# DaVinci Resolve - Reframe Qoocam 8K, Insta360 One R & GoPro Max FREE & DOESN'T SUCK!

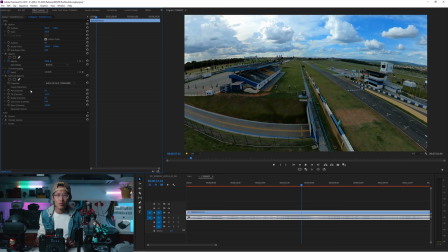980s
Also, when you change numbers, it does not refresh the screen as smooth as Resolve.
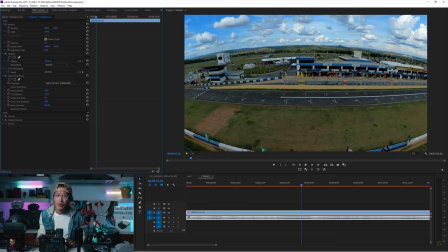986s
When playback, it is not real time. Even I have the Titan RTX as my GPU.
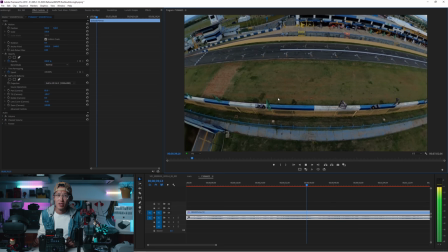991s
So, this is the advantage on working inside DaVinci Resolve. It is a lot faster and a more reactive.
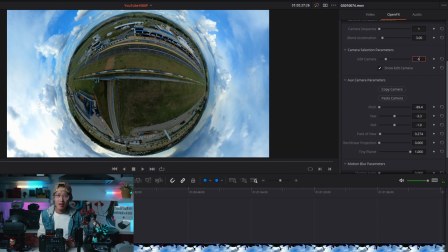999s
Okay, let's create one more camera, camera 6, for inverted tiny planet to see my drone.
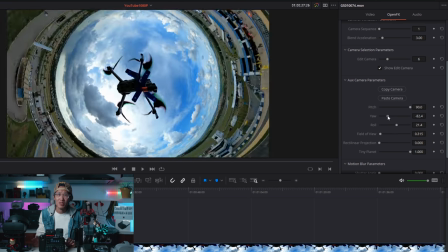1005s
This plugin is also very easy to create the popular vertical dolly zoom
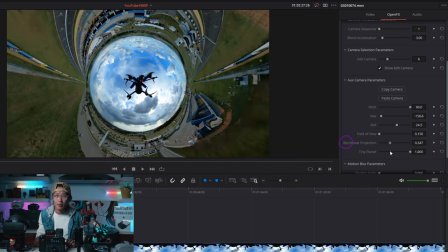1010s
effects by animating the rectilinear projection slider like what you see right here.
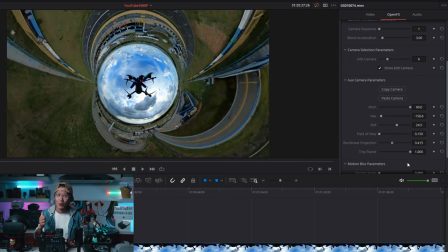1015s
We will use this effects in our next Qoocam AK example. Now we have all the camera.
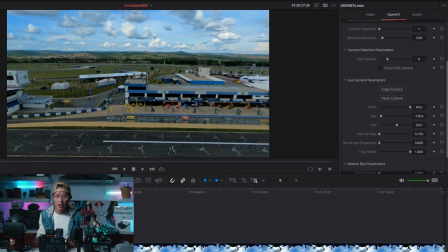1021s
We are going to turn off show edit camera and we put different cameras into different time slots.
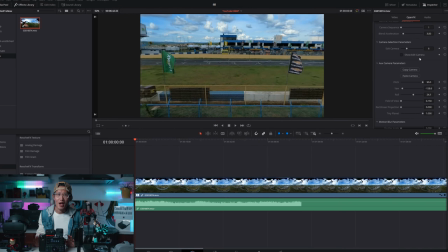1027s
Let's open our race car movie with a wide establishing shot, which is camera 4.
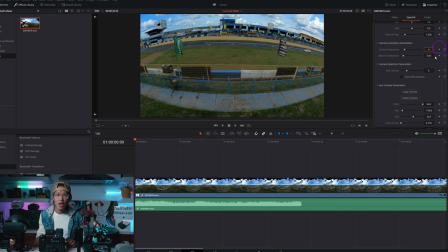1034s
Hit the keyframe icon to insert the camera. To help you see the camera position in the timeline, we are going to hit the snake icon right here.
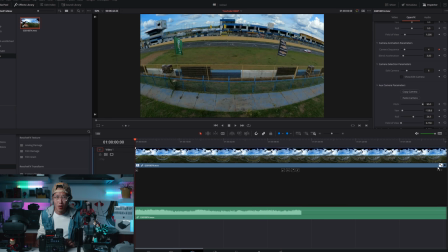1044s
Then click the drop down arrow right here, select show camera sequence. As you see here, you have camera 1 to camera 20 to choose from. Play the video, you see we have smooth real-time playback.
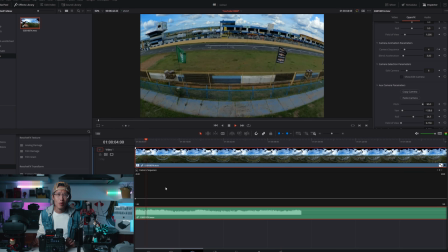1058s
Right before the orange car passed the finish line, we want to look at the close-up at that direction. That is camera 2. Type in 2 in camera sequence, real insert camera 2 right here.
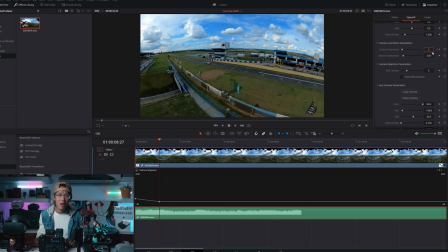1070s
Then I want to immediately quick pan the camera to camera 3 to see where the race car comes from.
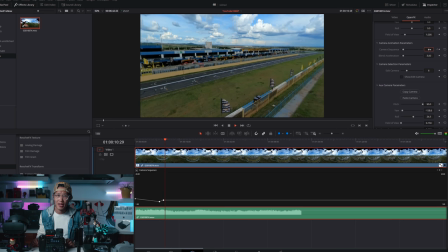1077s
So type in camera 3 right here. Don't worry about the exact timing. The cool thing about this approach compared to GoPro FX Reframe is that we can adjust the timing later easily.
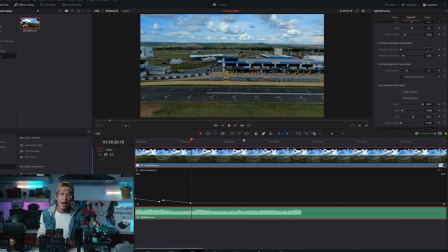1089s
Next, we go to close up with camera 1. Next, we will add a tiny planet camera 5 to give a bird's eye view of the racetrack.
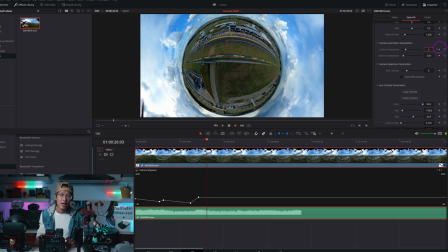1098s
Play the video to get the feeling of the timing. Hit the keyframe again to keep the camera 5 for a bit. And then we are going to end with an inverted tiny planet shot.
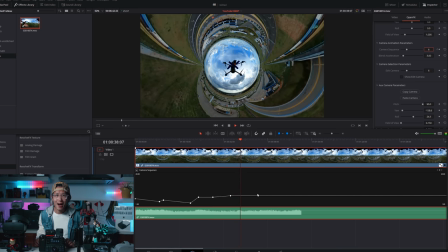1109s
So insert camera 6 right here. So now let me intentionally turn off the blend acceleration.
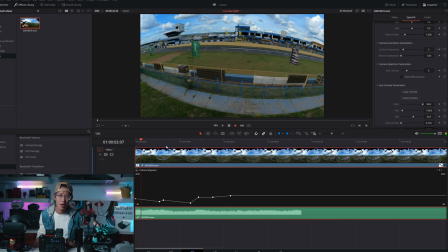1117s
Play the video and you see the video move from camera to camera. But it is really robotic and unnatural.
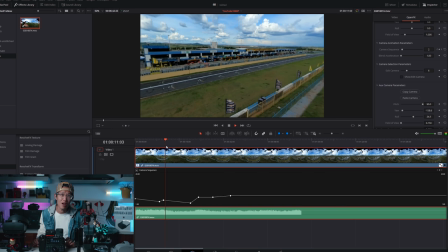1125s
It is what usually looks like in the Insta360 One R app or GoPro FX Reframe plugin without adding keyframe easy ease on your animation. Again, if you are not an animator, you will have no idea what I just said.
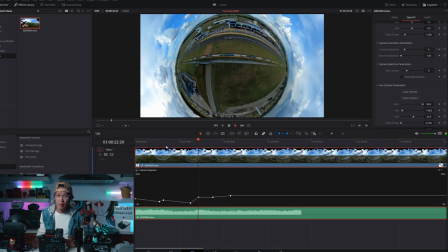1139s
What is easy ease? What is keyframe velocity? What is Bezier curve?
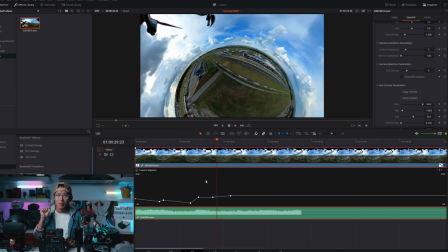1144s
Well, you don't need to worry about any of this. The plugin extracts all the complicated concepts in Premiere
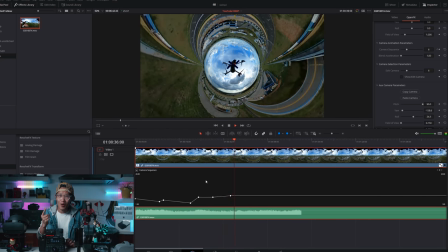1153s
or After Effects into a single blend acceleration slider.
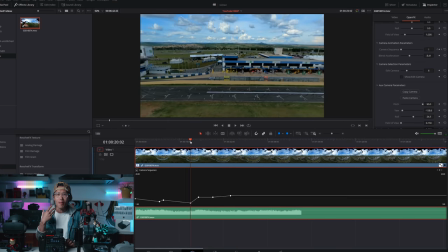1157s
You can just move this slider to find a more natural looking in your animation.
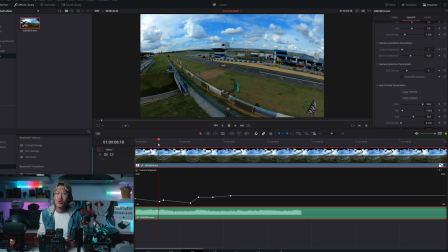1163s
As you see right here, right now, all the animation look really natural and have a professional easy ease approach now. I will go more in depth in my Fusion 16 tutorial about keyframe animation, which is part of this Resolve tutorial series. So if you are interested in learning more, don't forget to subscribe. So in here, it's a little too long to go to camera 5.
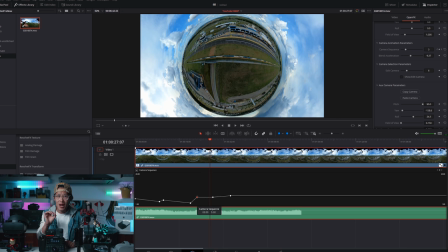1186s
Here is a cool part. You can adjust timing directly here by holding down shift on your keyboard and drag like so. You also see the live update on your preview window to find the exact timing, which is impossible in Premiere.
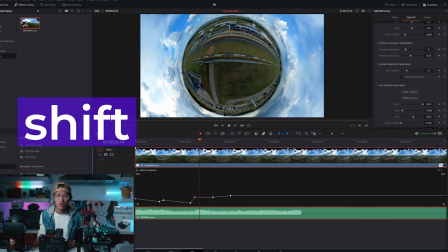1202s
Hold down Shift, lock your camera choice, and if you want to swap camera,
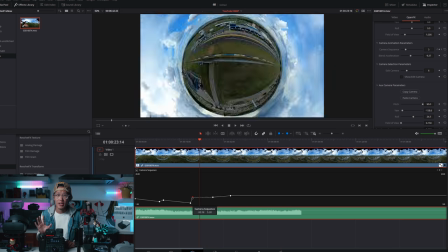1207s
move up and down will allow you audition different cameras, as you not always know which camera looked the best.
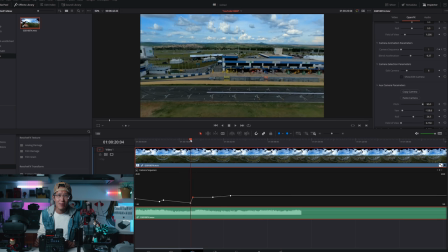1215s
Now, everything looks great, except the animation still look kinda not natural. Well, it is missing motion blur.